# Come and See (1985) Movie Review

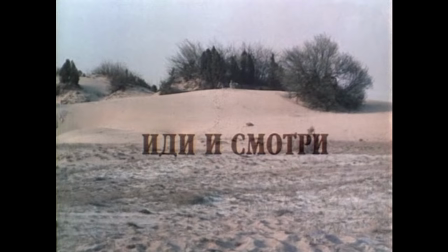So, today we have Come and See, and what can I say,
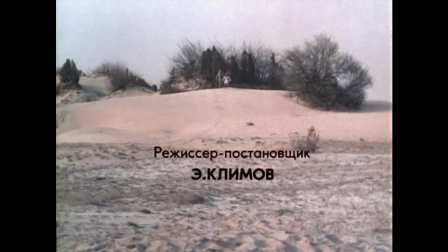it's a masterpiece in all forms, technically, visually, acting, and sound.
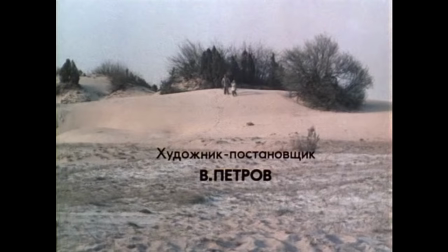This movie truly captivates the effect of war, and I can say it's extremely realistic and almost too much at parts.
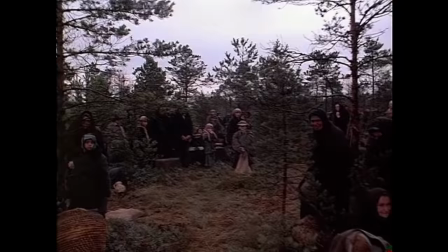And that's what makes it special, because usually war films you can still feel that it's a movie,
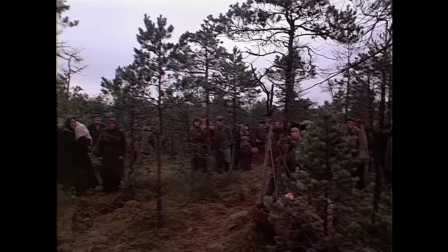it has some type of wall between the viewer and the movie. But here the movie breaks the gap between viewer and movie and takes you right into it
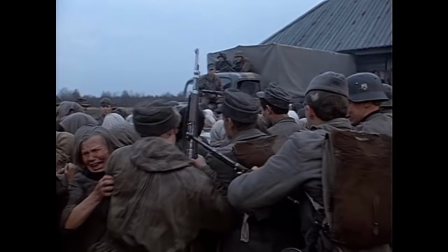When I was watching the movie I couldn't take my eyes off the screen for a moment even during the very harsh parts
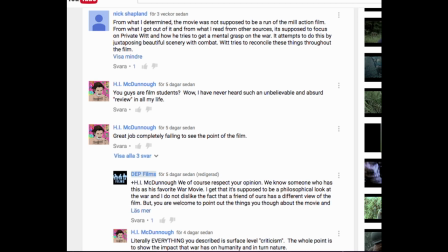This movie will show you how war affects people and how it changes them And it does it in a good way and straight to it not hiding behind some poetry or wannabe artsy with cameos And movie succeeds with all these things without showing action or battle sequences
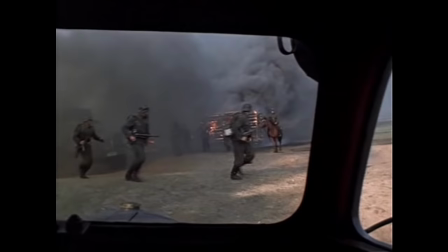This movie will truly show you what happened in Belarus during the height of World War II during 1943.
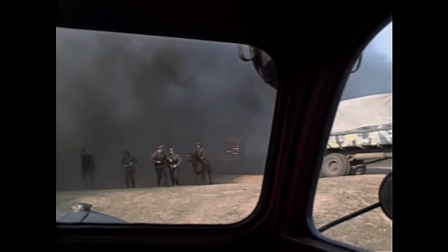It shows the atrocities the German army did to the people in Belarus,
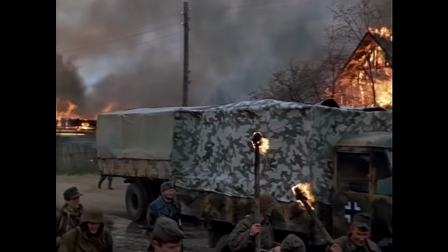where a quarter of the Belarusian population was killed and it's an event not many people know about or speak about nowadays.
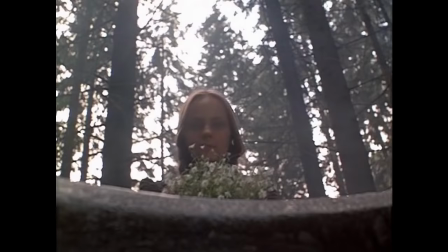I can tell you the movie sets you right into the war. We have Alexei Kravchenko and Olga Miranova as the protagonists, Flora and Glashia,
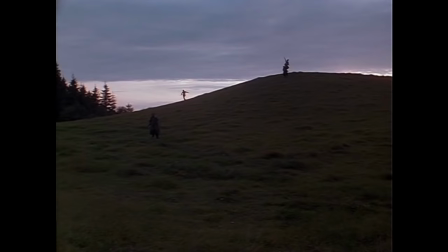and the screenplays by Klimov and Alice Adamovich, and they had to wait 8 years for approval.
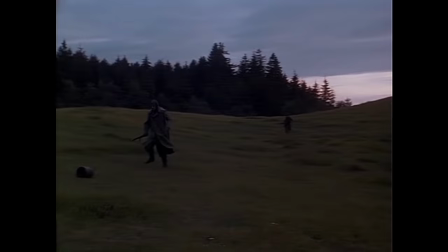The film was finally produced to commemorate the 40th anniversary of the Soviet victory in WWII,
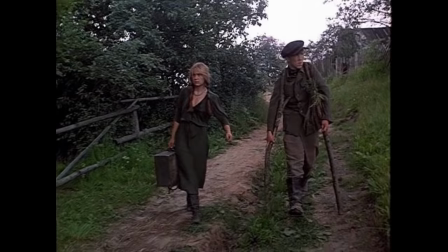and it was a large box office hit with 28 million admissions in the Soviet Union alone.
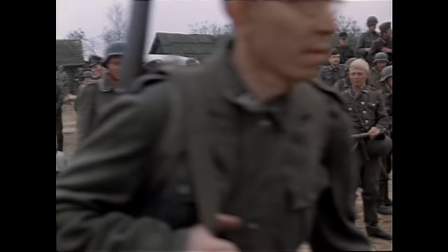The film was selected as the Soviet entry for best foreign language film at the 58th Academy Awards but strangely and surprisingly was not accepted
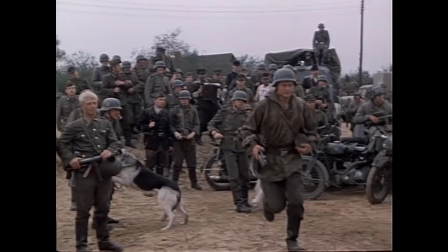and for a long time filming could not begin.
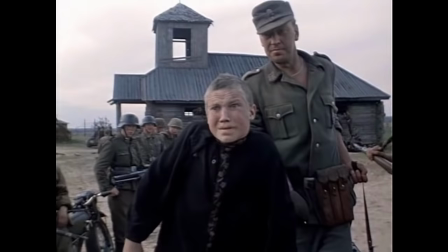The state committee for cinematography would not accept this screenplay considering it to be too natural and
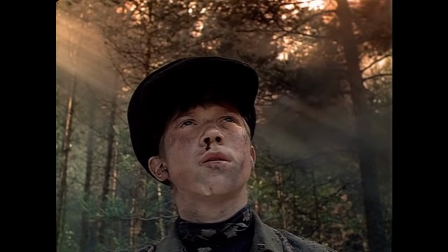realistic but in the end Klimov was able to start filming in 1984 without having compromised to any censorship at all.
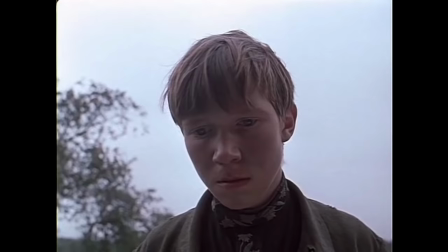The film shot in chronological order over a period of nine months.
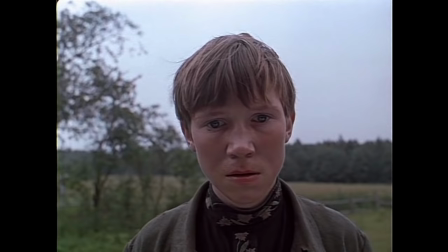The acting in this movie is superb, every actor here plays believable roles and it all felt real.
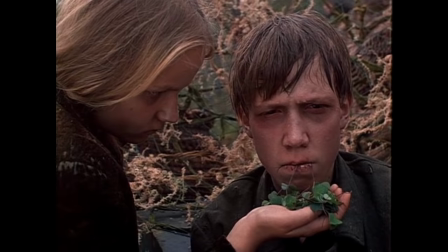The actor and especially the main actor must have gone through hell just in the filming of the movie.
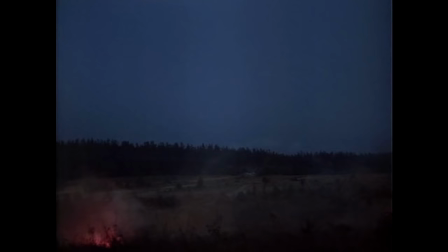During the filming they used real and live ammunition for the weapons for realism and at some parts real bullets went about 10 centimeters above his head,
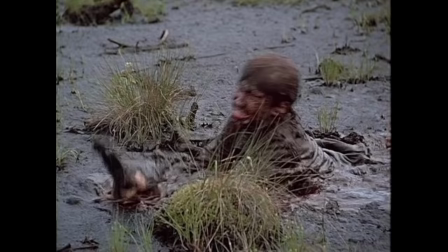and they had to swim through a real cold and dirty swamp for the movie.
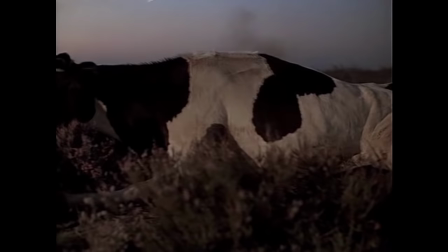And adding to the movie's realism, there is a scene where a cow got shot, which they did in real life, they actually shot the cow for the film.
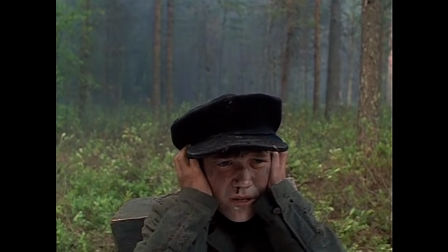There were occurrences where the main actor was hypnotized in order to simulate the proper degree of shell shock during one of the major early sequences.
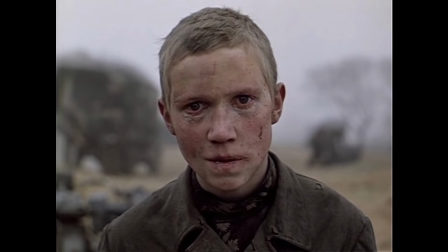He was also on a strict diet, and after filming was over, he returned to his school, not only thin but grey haired.
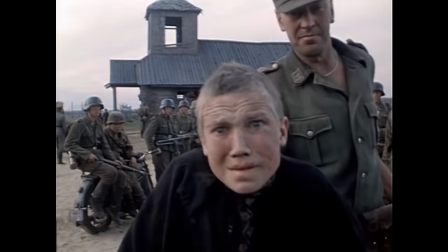And note that during the movie the main actor gets older and older the more he experiences.
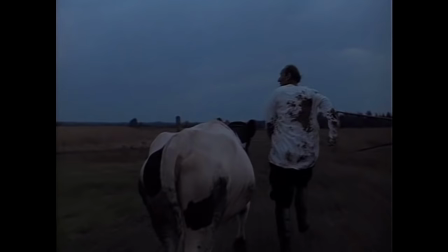So most of the time you could see a genuine reaction from the actors during the movie which adds to its extreme realism.
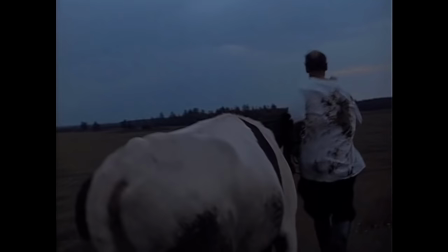People could complain about its camera quality and I understand it and the movie needs to get a blu-ray release as soon as possible.
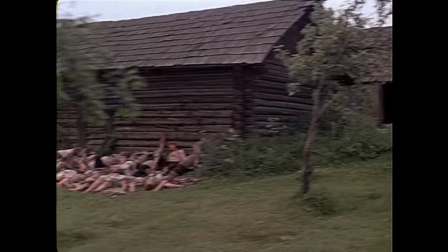At least a remaster or some type of HD quality to it. But at the same time the camera quality adds to the realism.
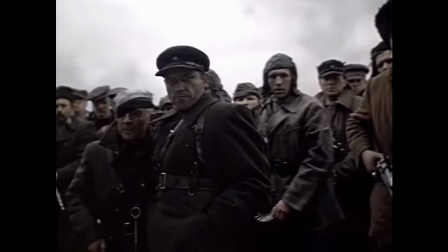It's almost like someone was in that time period with a normal camcorder filming everything that was going on Which gives you an eerie
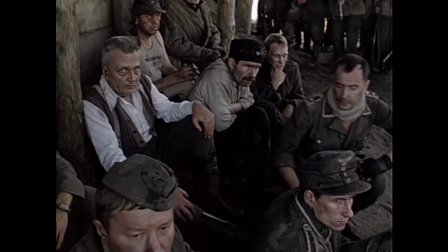feeling There are amazing scenes like when the Russian partisans have captured German SS soldiers and they get a chance to speak
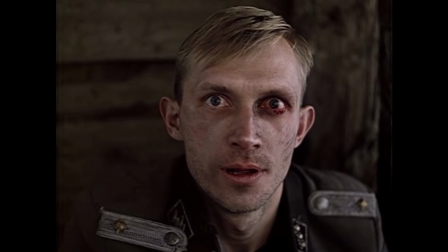One of these soldiers and the most fanatic one tells the Russians to their face on how their race does not deserve to exist
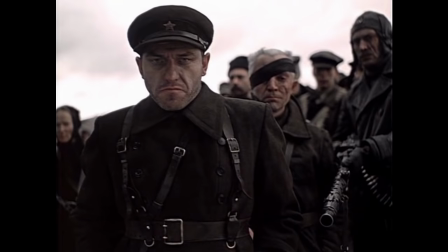And remember he's held captive and saying this The partisan commander tells his troops to listen to the fanatic and what he says,
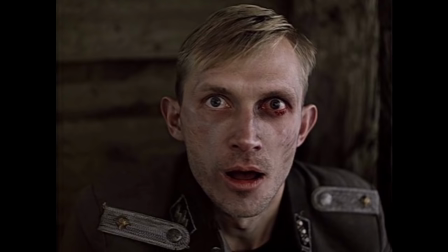to show the Russians that the war is not only fought because of ideologies, but also for their existence.